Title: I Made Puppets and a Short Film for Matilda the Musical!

Hi! I'm so glad you're here. A few months ago, I was asked to create puppets and film a puppet sequence for a production of Matilda the musical. It was probably the most intense puppet project I've worked on so far, so I thought I'd share with you how I did it. We'll be talking about the plot of the musical, the movie, and the book, so if you haven't seen them or read them and you'd like to keep it a surprise, I do have a different puppet video you can watch. The show, based on the movie, and also the book, which the movie is also based on, is about Matilda, a very gifted child who is sadly neglected by her family and faces a very abusive headmaster at her school. Reading and storytelling become a very important form of escapism for Matilda, which brings us to our puppets. Throughout the show, Matilda tells her local librarian a story about two circus performers, an acrobat and an escapologist. These stories are kind of how Matilda processes her neglect, while also unknowingly uncovering truths about the life of her kind-hearted teacher, Miss Honey. Matilda's gifts extend beyond academia. They're a bit psychic in nature. Now, the concept for the puppet sequences is play. If Matilda had dolls to play with, this is what they would look like. They look a little strange because she doesn't actually have any dolls or toys, so they're all from her imagination.
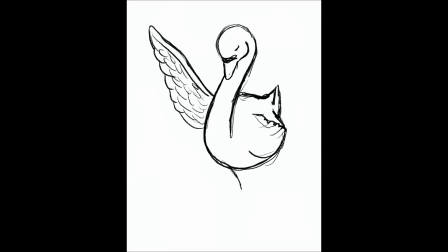At first, I drew the escapologist with the shape of a key in mind, and the acrobat inspired by the shape of a swan as she gracefully flies through the air during her act.
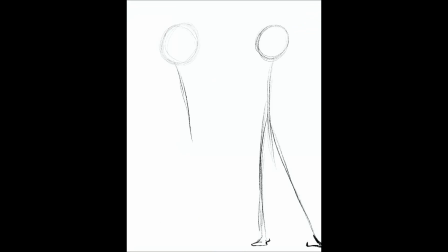But these drawings were a little too happy and cutesy. They needed a little more stylization, something a little more weird. So I went back to the drawing board and took a lot of inspiration from the original illustrations. They have a very sketched look to them with these very simply drawn yet expressive faces.
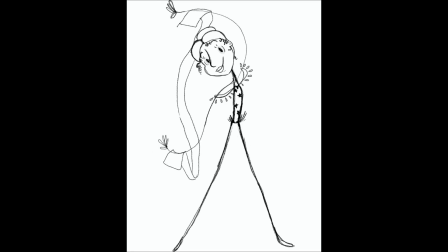So I drew more wiry arms, dots for eyes, large noses and distinct shapes. And then for their outfits, I took inspiration from old circus performers' costumes.
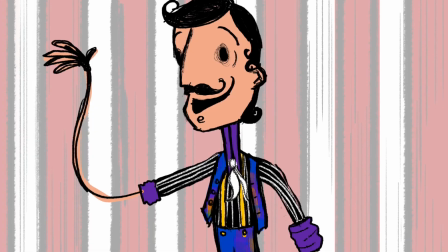Once I got the go-ahead on the designs, it was time to build the puppets.
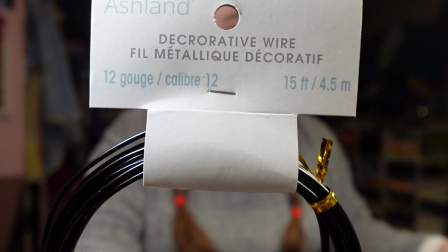To make the puppets themselves, I used two kinds of wire: armature wire for their torsos and legs, and garden wire for their arms.
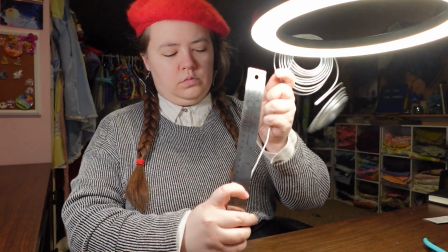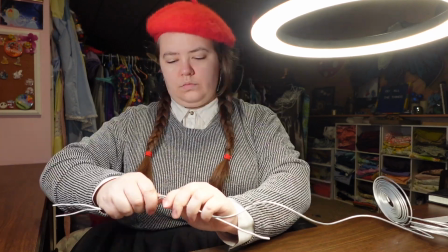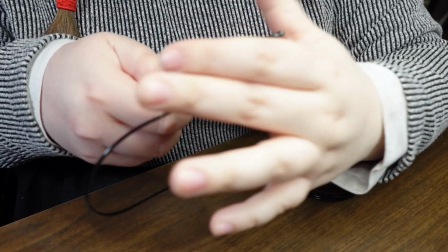To make the hands and arms, I used a black garden wire and bent the ends into loopy little fingers that I'll be able to pose later.
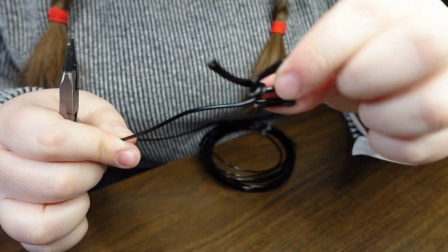I wanted the hands and arms to look like they were drawn by a pencil or a pen and scribbled in,
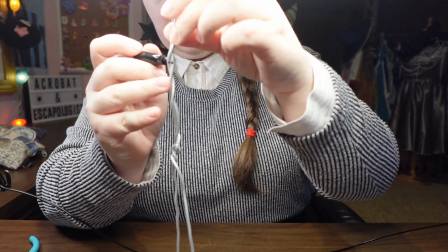kind of like how kids draw hands, so I think this was really effective in communicating that.
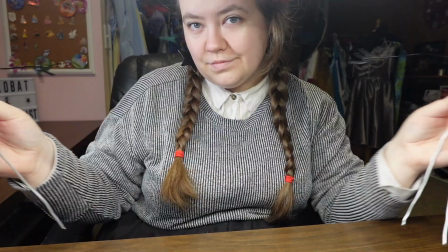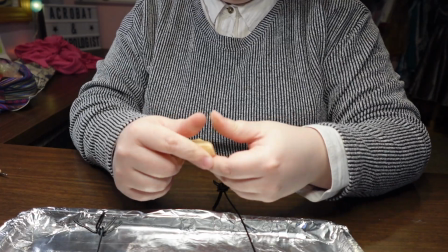After I made the armatures, I started sculpting. These puppets needed to be hardy and survive the filming process, so I used polymer clay to sculpt their heads and necks.
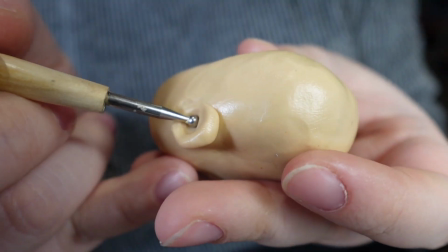Sculpting such exaggerated shapes was a lot of fun,
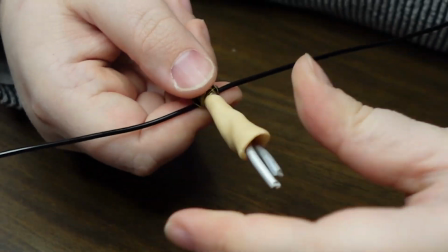especially making the escapologist's nose and the acrobat's face, because I wanted her to have a really sweet heart-shaped face.
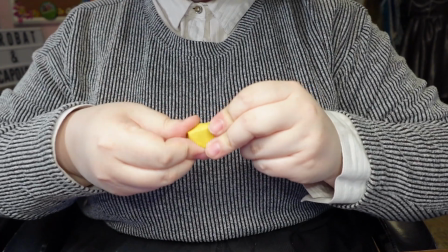For the acrobat, I also tried to make ballet slippers that could be posed by making a ball and socket joint.
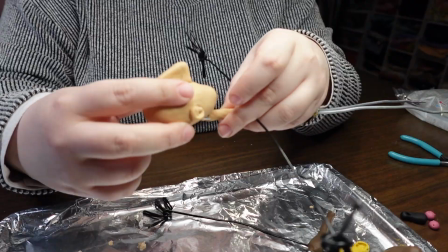The pieces baked for about 2 hours, and after they were cool to the touch, it was time to put them together.
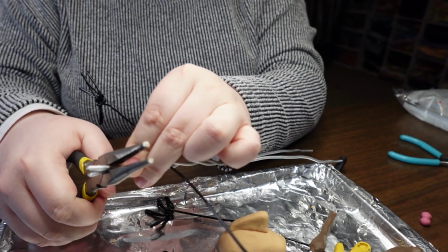Now, their heads actually fell off before I could bake them, so those had to be glued on afterwards, but that was okay in the end because I made their necks a little too long,
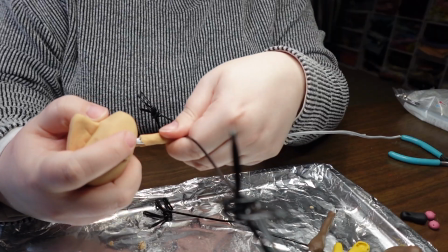so I had to use some wire cutters to clip some of the length off before I glued their heads back on.
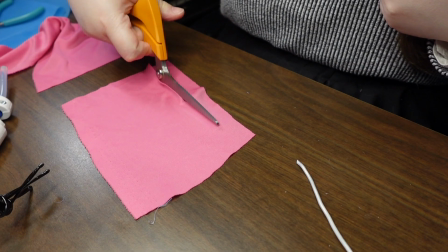For their bodies, I added some felt padding to their torsos to build them out just a little bit and give the hot glue something to cling to once I started making their clothes.
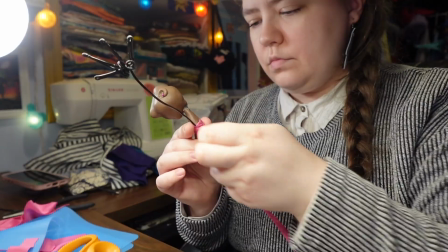I made their costumes using fabrics from my large scrap bin under my desk.
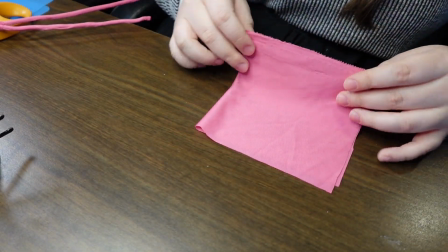I mainly used hot glue to attach everything together, not only to the wires themselves,
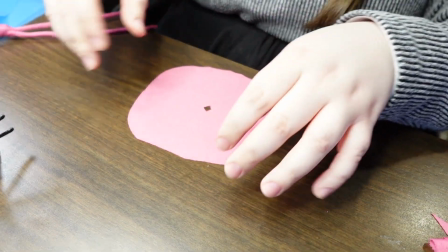especially on their legs, but also on the fabric wherever there would normally be a sewn seam.
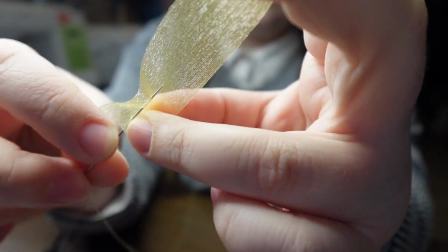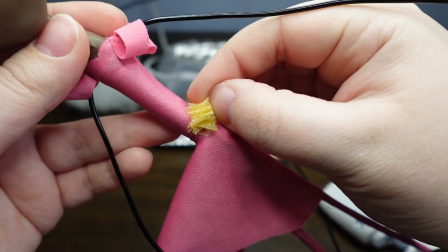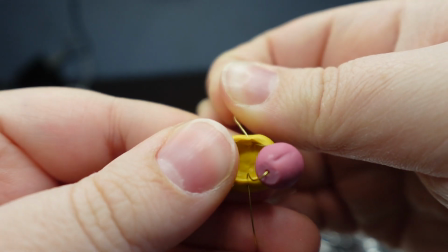The acrobat was almost done the first day, and I'm happy to say that her ball and socket feet sort of worked.
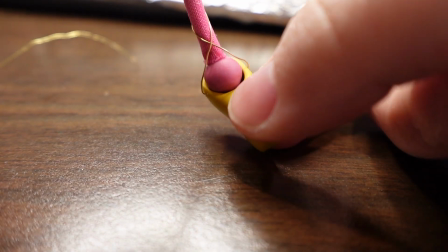I cut away some more space in the slipper so that the ball would be able to rotate more, and fed a wire through both to hinge them together.
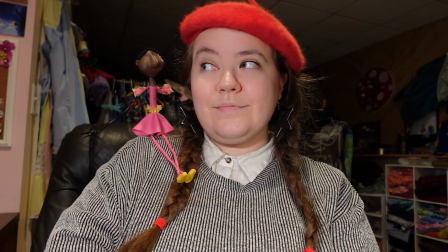I put a felt base down for her hair, and the next day I started on the escapologist.